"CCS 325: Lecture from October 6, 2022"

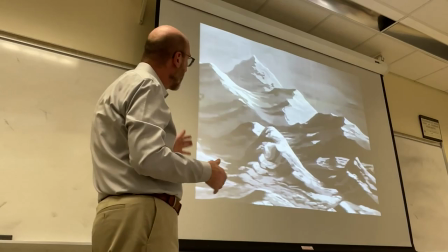[26:55]
they go there as well there we go and again
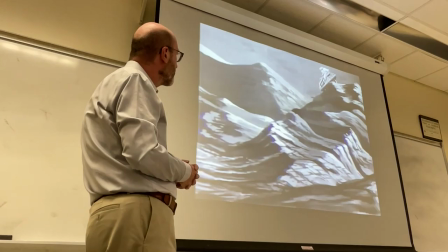[27:00]
it's the scene is seamless but the body
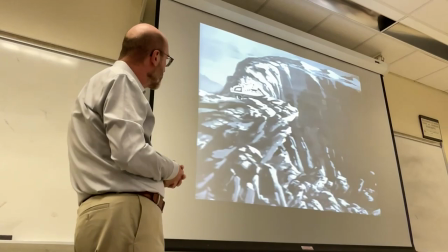[27:05]
is being replaced at some point with a puppet and then replaced with a human body again
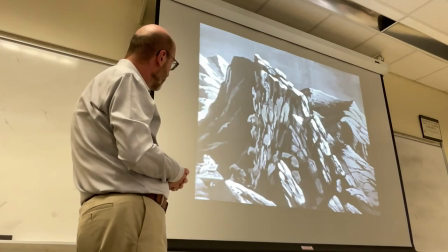[27:09]
but done careful enough to mask it and you see the fading now these these are Alps even though you
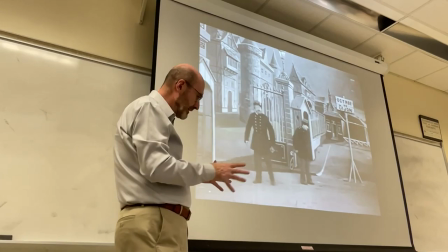[27:18]
have to deviate from your itinerary to see the Alps before the French Riviera you have to go east
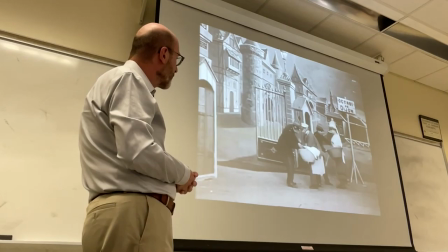[27:25]
towards Switzerland towards Geneva to do that but why not again
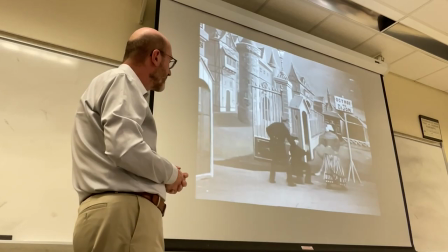[27:33]
almost like animation you see the fading again and this is the custom gate octua
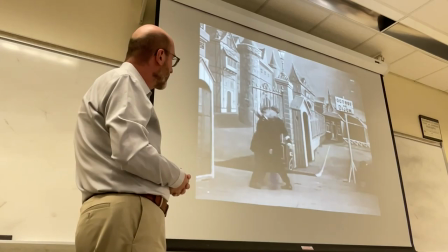[27:39]
is the name of these places where your merchandise would be
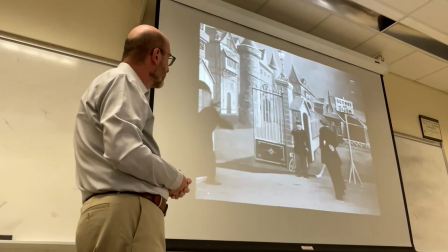[27:45]
checked of course you have regular people doing the regular thing and they're good
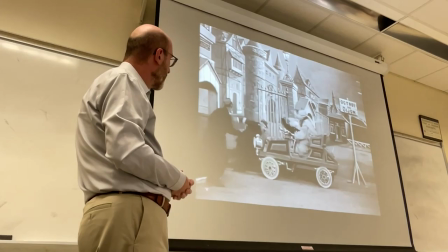[27:51]
people the disruption will happen just with the car before the car everything is fine
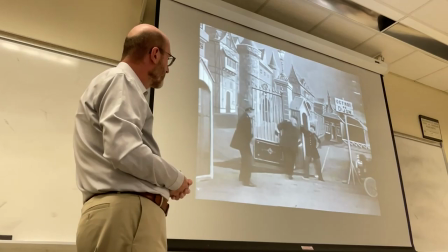[27:56]
and dandy life is serene they like round women and now we have the
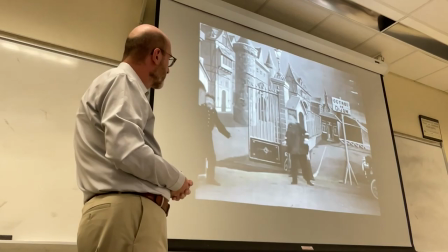[28:02]
officer with big belly pushing his belly against everyone putting everyone in place
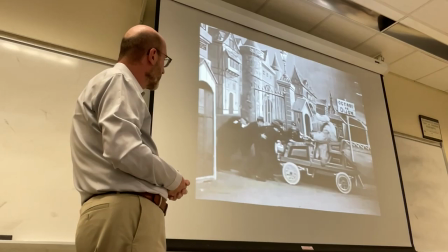[28:08]
to ensure order they try to do that with the car of
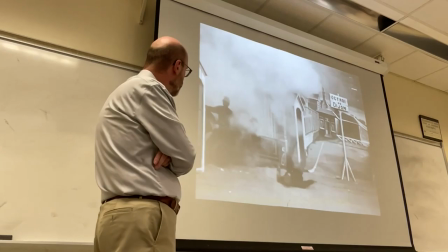[28:14]
course first they get some results but now poof the
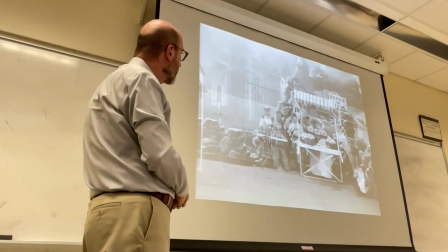[28:22]
third time
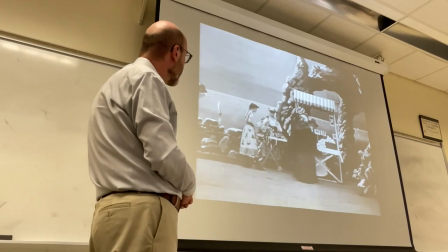[28:25]
so they try again to stop the car and
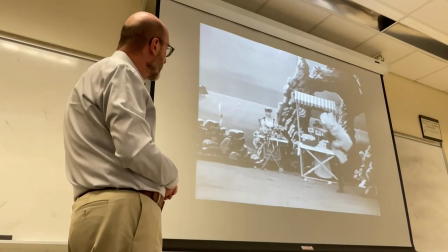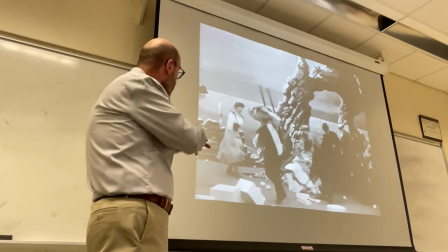[28:35]
there is the belly has exploded and you see the aftermath of this and faded into the next scene,
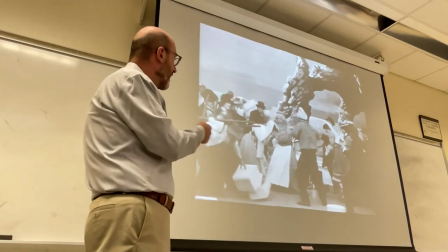[28:43]
the open air market on the sea. So we're in the French Riviera.
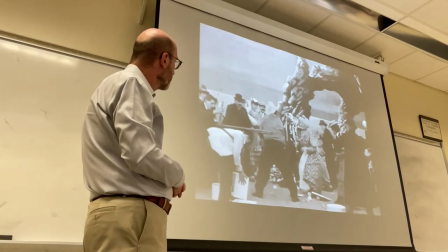[28:48]
Again, serene activities by the civilian population.
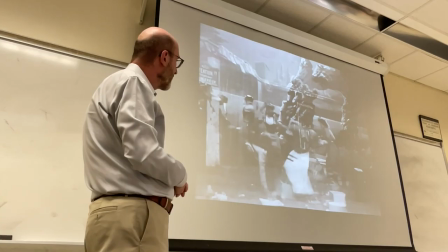[28:52]
And then fear because the car is coming, distraction. And following this, you have this melee.
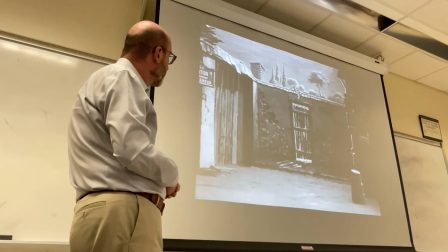[28:59]
You have this riot that takes place because people are trying to steal the vegetables and the fruit.
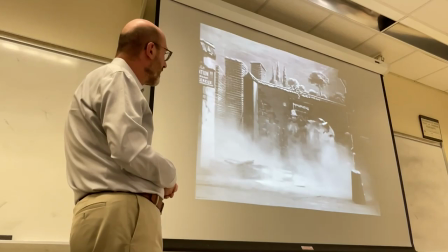[29:09]
Okay. on and on they go amplification exaggeration now we get to another
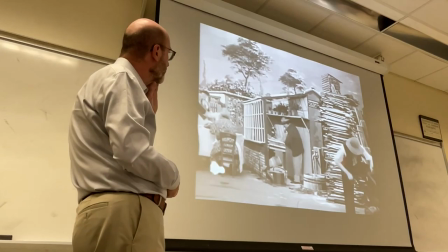[29:16]
town and people are going about their life again and then they're scared and
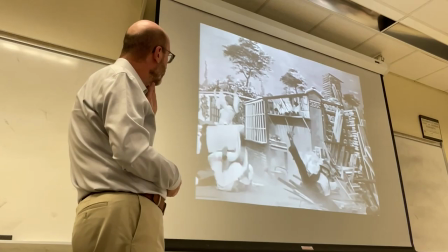[29:21]
then distraction will follow because the car will not stop
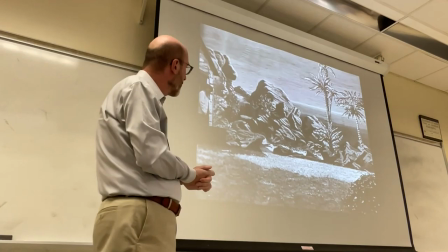[29:25]
so they crash through a gate roofs come down they get up the roof all together
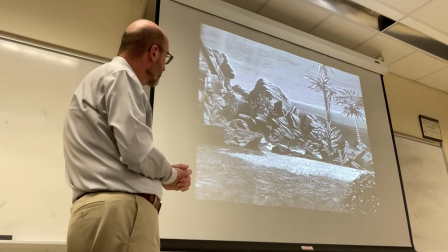[29:34]
just to show again serene civilian life and the car will arrive
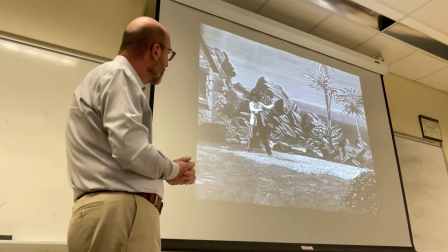[29:40]
and crash everything and still after the car has left you see more of this now a road is being created
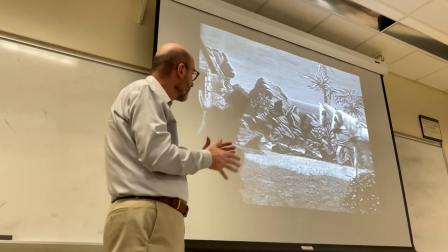[29:53]
in here of course you see the palms to show again that we're in the French Riviera.
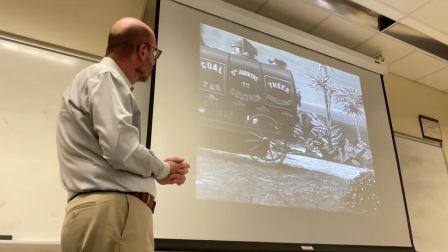[30:00]
People are working, are joking,
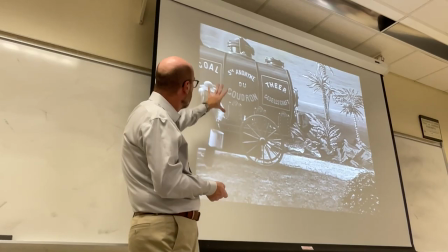[30:05]
they're trying to be productive, they're calling in this cart with the hot tar.
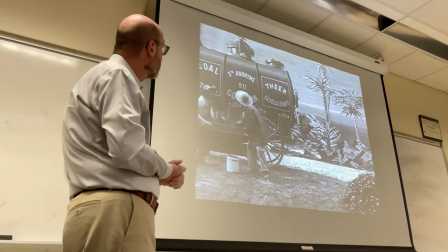[30:11]
Tar is not exactly like asphalt, but it's similar.
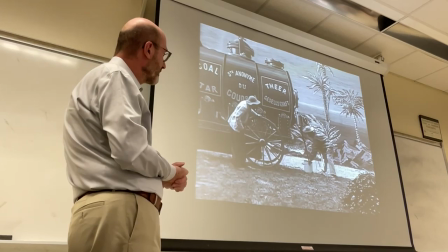[30:19]
And it's a real cart, right?